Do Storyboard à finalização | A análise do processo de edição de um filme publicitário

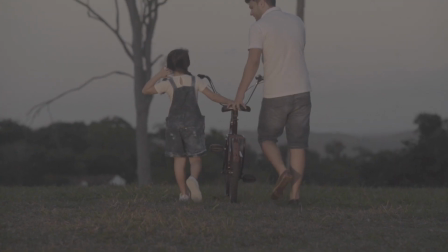4:11 Então desde ela pequenininha, a ela andando de bicicleta, eles brincando,
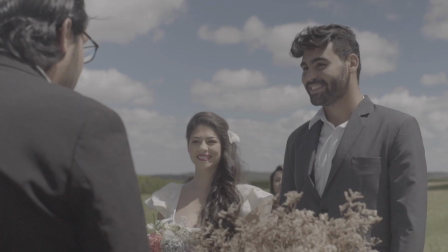4:17 a festa de 15 anos, formatura, casamento e até a despedida do pai. Enfim, a gente tinha esse desafio de criar, recriar essas épocas, então a gente determinou um tempo,
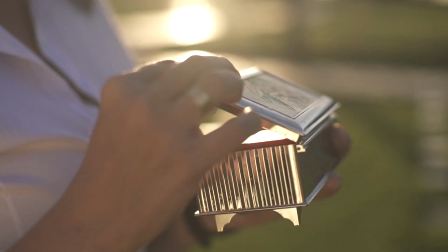4:32 o tempo que o filme termina seria o tempo atual e a gente voltaria no tempo para mostrar essas situações. Então a gente precisou, claro, de um trabalho de produção bem interessante, uma pesquisa de roupa, de como eram as situações. A gente tem aqui uma cena bem interessante de um aniversário e os aniversários que aconteciam lá nos anos 80,
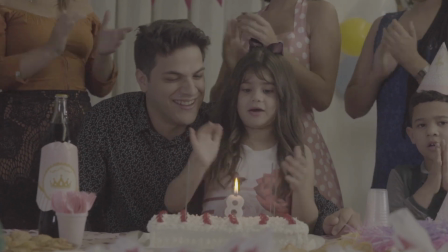4:56 finalzinho dos anos 80 ali, eram bem diferentes dessas superproduções que acontecem hoje, era coisa feita mais em casa mesmo. Então a gente teve cuidado com isso, a gente teve uma pessoa para cuidar só da parte de produção,
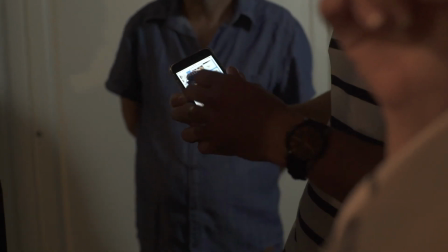5:08 para que ficasse tudo bem coerente, bem de acordo com a ideia que a gente estava pensando.
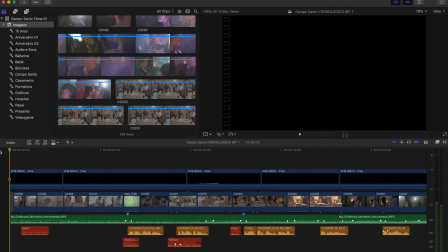5:14 Então vindo aqui para o Final Cut, que é o programa que a gente usa para fazer as nossas edições, eu tento fazer essa organização a cada trabalho que a gente faz. Então, por exemplo, eu fiz várias listas aqui que correspondem às imagens que a gente gravou.
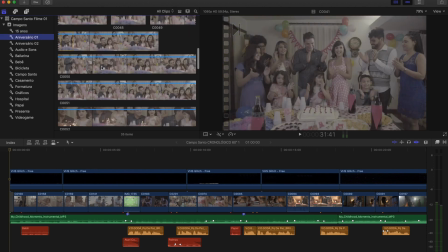5:27 Por exemplo, as imagens da festa de 15 anos, do aniversário, as imagens do bebê.
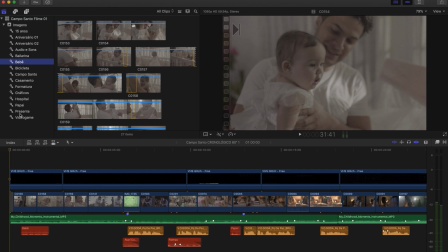5:35 Então eu tento organizar o máximo possível para facilitar a minha edição. Logicamente, cada um organiza do jeito que quer, cada um faz sua nomenclatura.
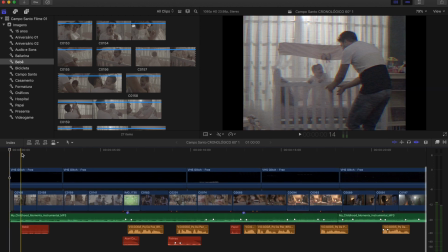5:44 Então, vindo aqui para a timeline, a gente tem a faixa de vídeo,
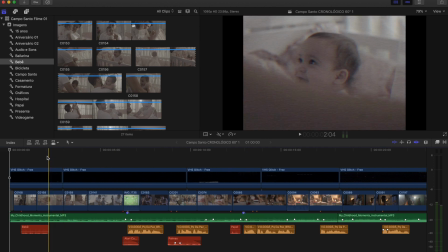5:51 essa faixa de efeito aqui, depois no final eu tento falar sobre isso,
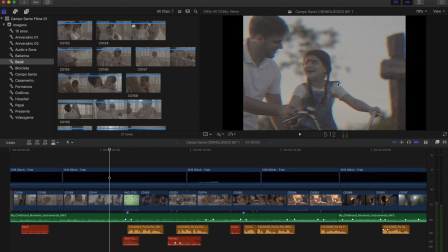5:55 foi esse efeito meio estilo VHS que a gente aplicou nas imagens,
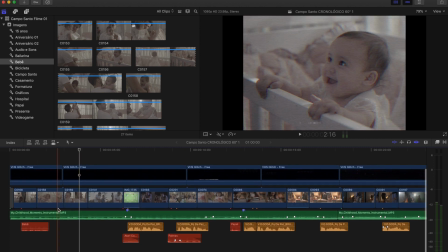6:00 mas isso aqui a gente deixa para o final. As imagens em azul. Em verde aqui a gente tem a trilha de música, né? A trilha que a gente escolheu para o filme. Em vermelho nós temos os efeitos sonoros.
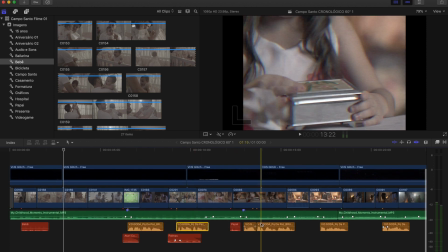6:15 E em laranja a gente tem a locução, né? A voz do locutor. Partindo aqui para o início do filme, E eu vou tentar dividir em pequenas sequências para a gente analisar imagem por imagem.
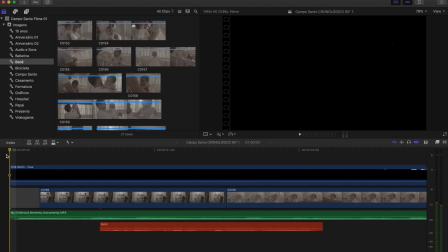6:28 Tentar analisar imagem por imagem. Então, para ele não começar já em cima de uma imagem, eu coloquei aqui 5 frames sem nada, no preto mesmo.
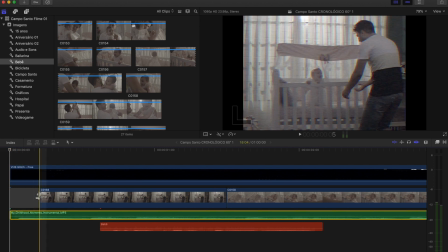6:40 A música começa, mas a imagem só vem depois de 5 frames.
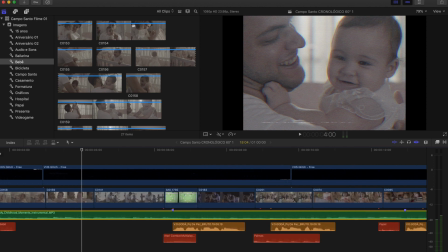6:48 A gente tem essa primeira sequência que são 3 imagens da personagem ainda criança.
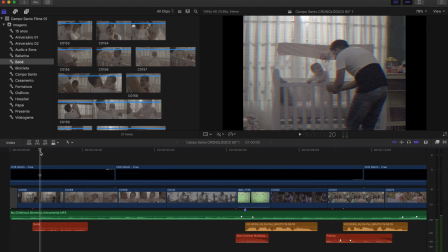6:53 A primeira cena é uma cena que ambientaliza, é um plano mais aberto, onde você vê o quartinho dela, vê o berço, o pai chegando para fazer essa ação de tirar ela do berço.
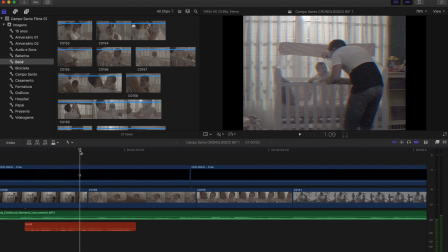7:06 Nesse primeiro corte aqui, percebam que a gente deu continuidade à ação dele, o racol aqui foi bem em cima da ação. Vou dar um zoom aqui para ir quadro a quadro. Então ele está abrindo aqui a cortina e você já vê
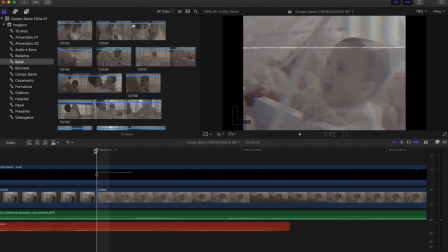7:22 uma correspondência exata da ação dele no próximo take.
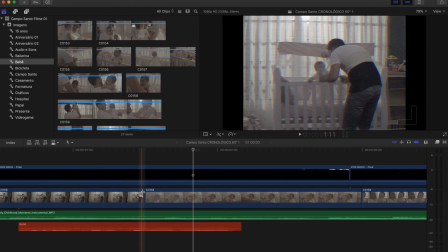7:29 Aí você pergunta, eu poderia ter feito diferente? Eu poderia ter adiantado esse take e ter colocado de outra forma já abrindo?
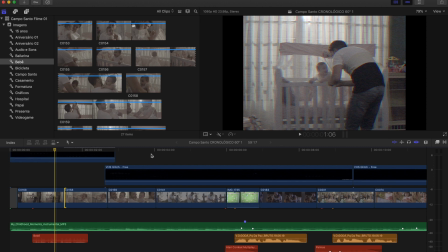7:36 Claro, isso aqui fica muito ao seu critério. Se você quiser dar essa continuidade da ação, você dá. Se não, você dá um pequeno pulo no tempo, que a pessoa que está assistindo vai compreender que houve um pequeno pulo no tempo.
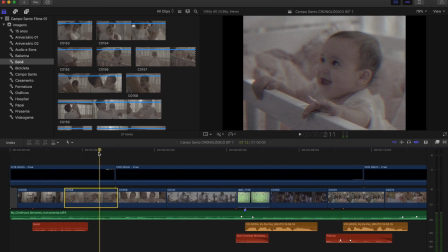7:50 Então, ó, também funciona. Dessa imagem para outra, a gente já dá um pulo maior no tempo. Quando eu falo pulo no tempo, eu corto toda essa ação dele pegar ela no berço, colocar no braço e balançar como ele está aqui com ela.